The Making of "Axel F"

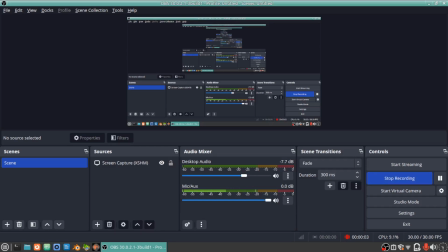And hello everyone, Heinz here. Gonna talk about Axel F.
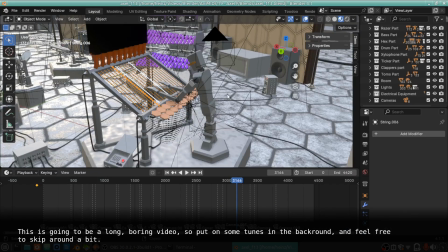Let's take a look at the whole thing.
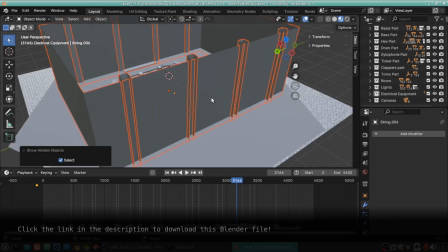Yep, this is the whole thing. I used to have this cube room around the whole thing,
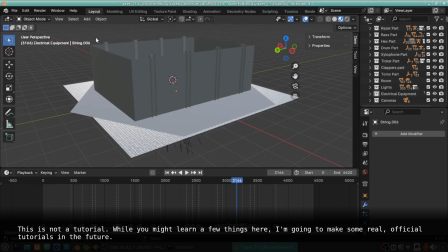but I decided to just hide it during renders because it wasn't actually doing anything.
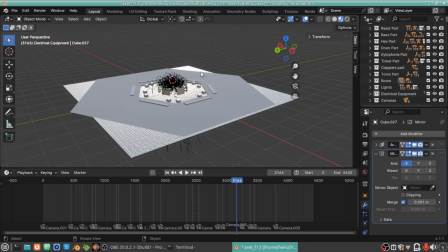Anyways, it wasn't receiving any light anyway, so it would have just appeared black, and it was slowing down rendering, so I just hid it.
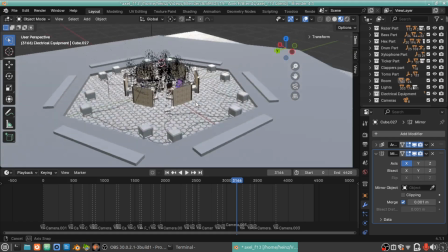And
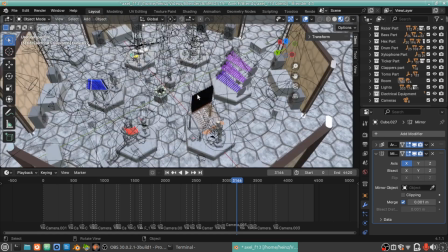oh man, I was staring at this geometry for hours and hours and hours.
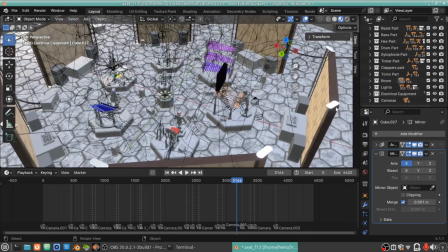So the first thing you may notice is that there are a ton of lights in the scene.
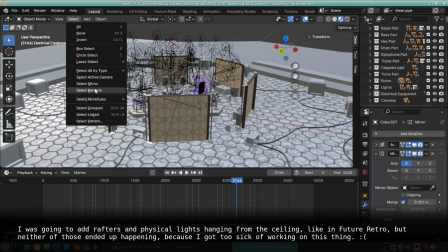In fact, select all by type, light.
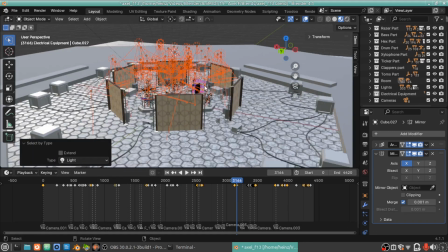There are a lot of them.
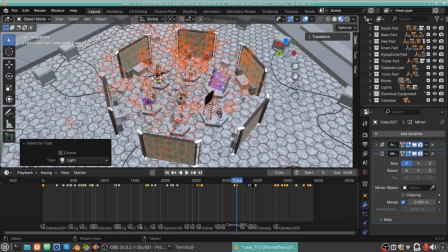And the reason I had so many is that Animusic animations are lit like it's a stage.
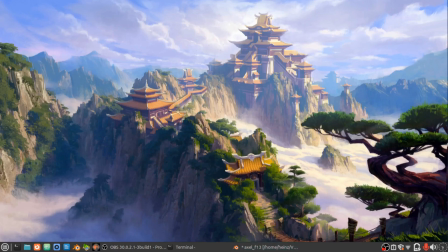Here, let's
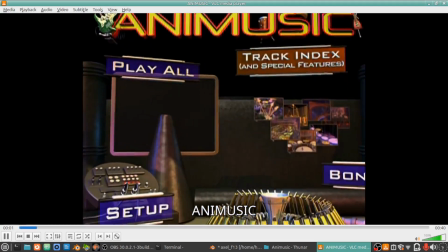go to stick figures.
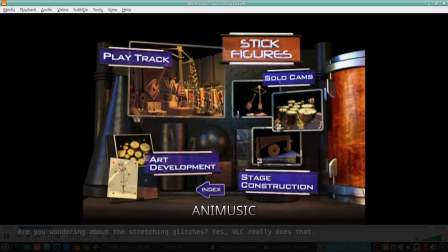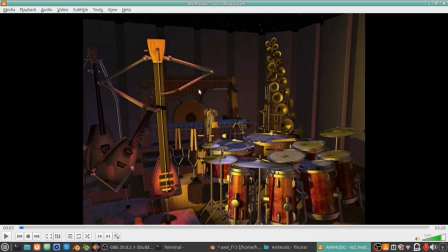You see how he's being lit by a spotlight? Right here.
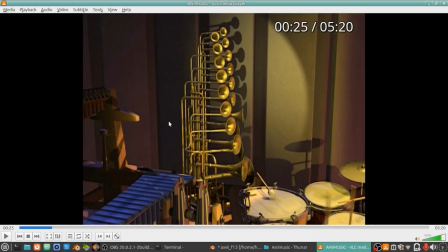Let's skip forward. These horns, they're being lit by a spotlight and it's shining on the wall.
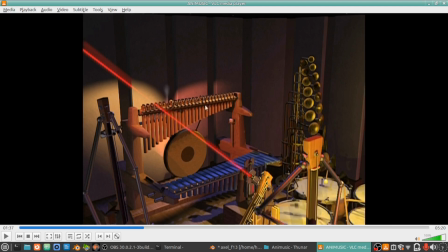And you see these spotlights here, they're different colors. That's a classic stage lighting trick. You're supposed to have two different light sources from the front and another contrasting color light source from the back.
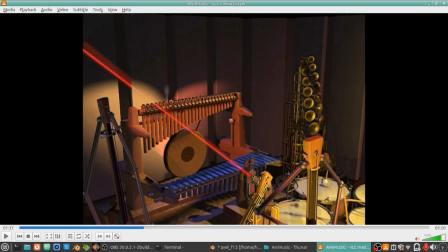Like warm lights from the front, cold lights from the back, to give it more pop and definition.
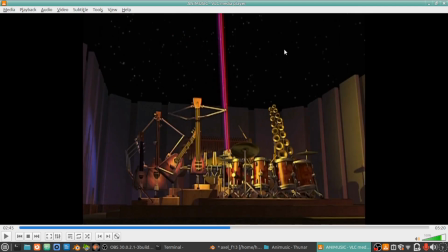And all of the if you've ever wondered why all the Animusic animations are at night, the ones that are outside are at night, or dusk in the case of Pogo Sticks, it's because if it were in full sunlight,
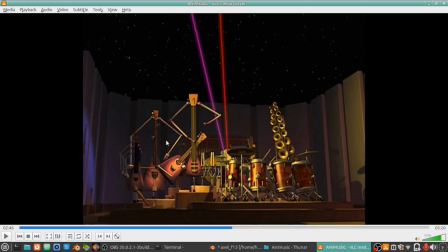it would ruin the stage lighting. The stage lighting also helps to give more emphasis to certain parts at different times in the song.
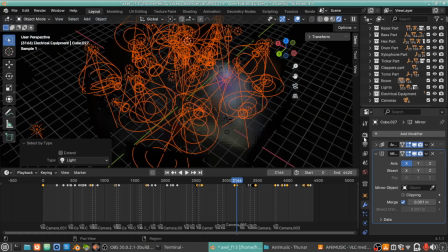And I did that with my animation. Let's switch it to rendered, and actually let's switch to Eevee so it renders faster.
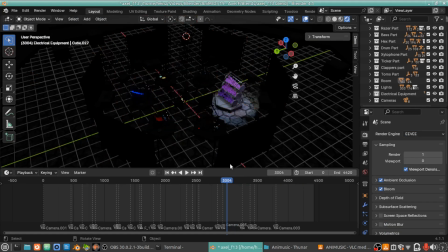Alt A, there we go. So I lit up different parts during different times, and each instrument has its own group of spotlights,
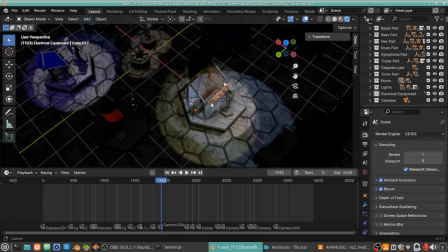which overlap and have different colors. You can see this one is more orangey, this one is more blue.
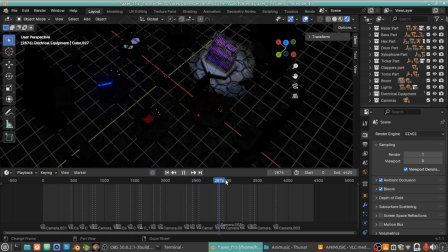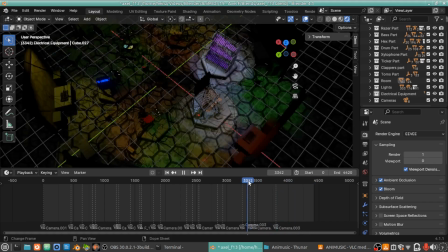And these
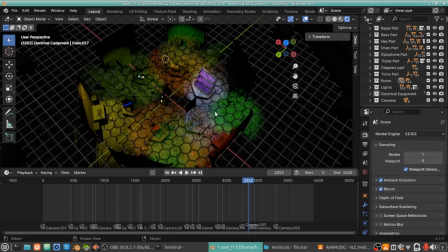random colorful spotlights, they're to visualize that string part in the background.
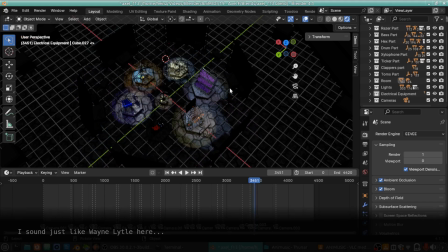That string part in the background, that was how I visualized it. Because every part in the song needs a visualization.
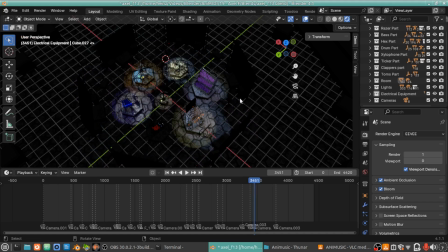Oh, and also speaking of the song itself, let's talk about how I made the MIDI file for this animation.
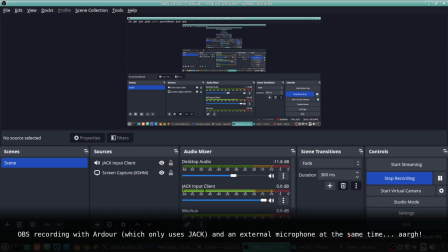Alright, I think I got it working. Linux audio is kind of a mess sometimes.
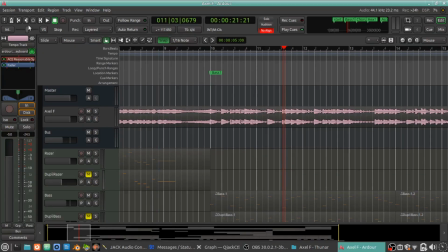Anyway, here is the Ardour file I created.
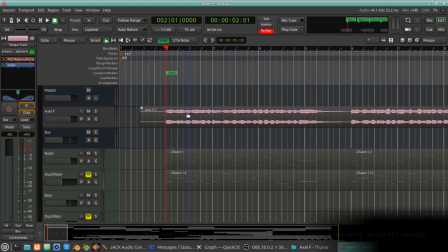Here's the original track I just imported into Ardour, and then I created a bunch of MIDI tracks with all the instruments.
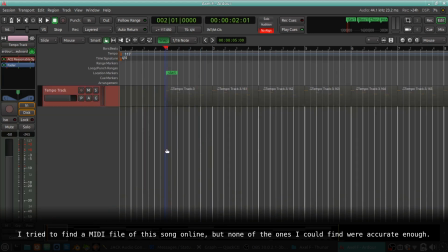I'm going to mute this tempo track.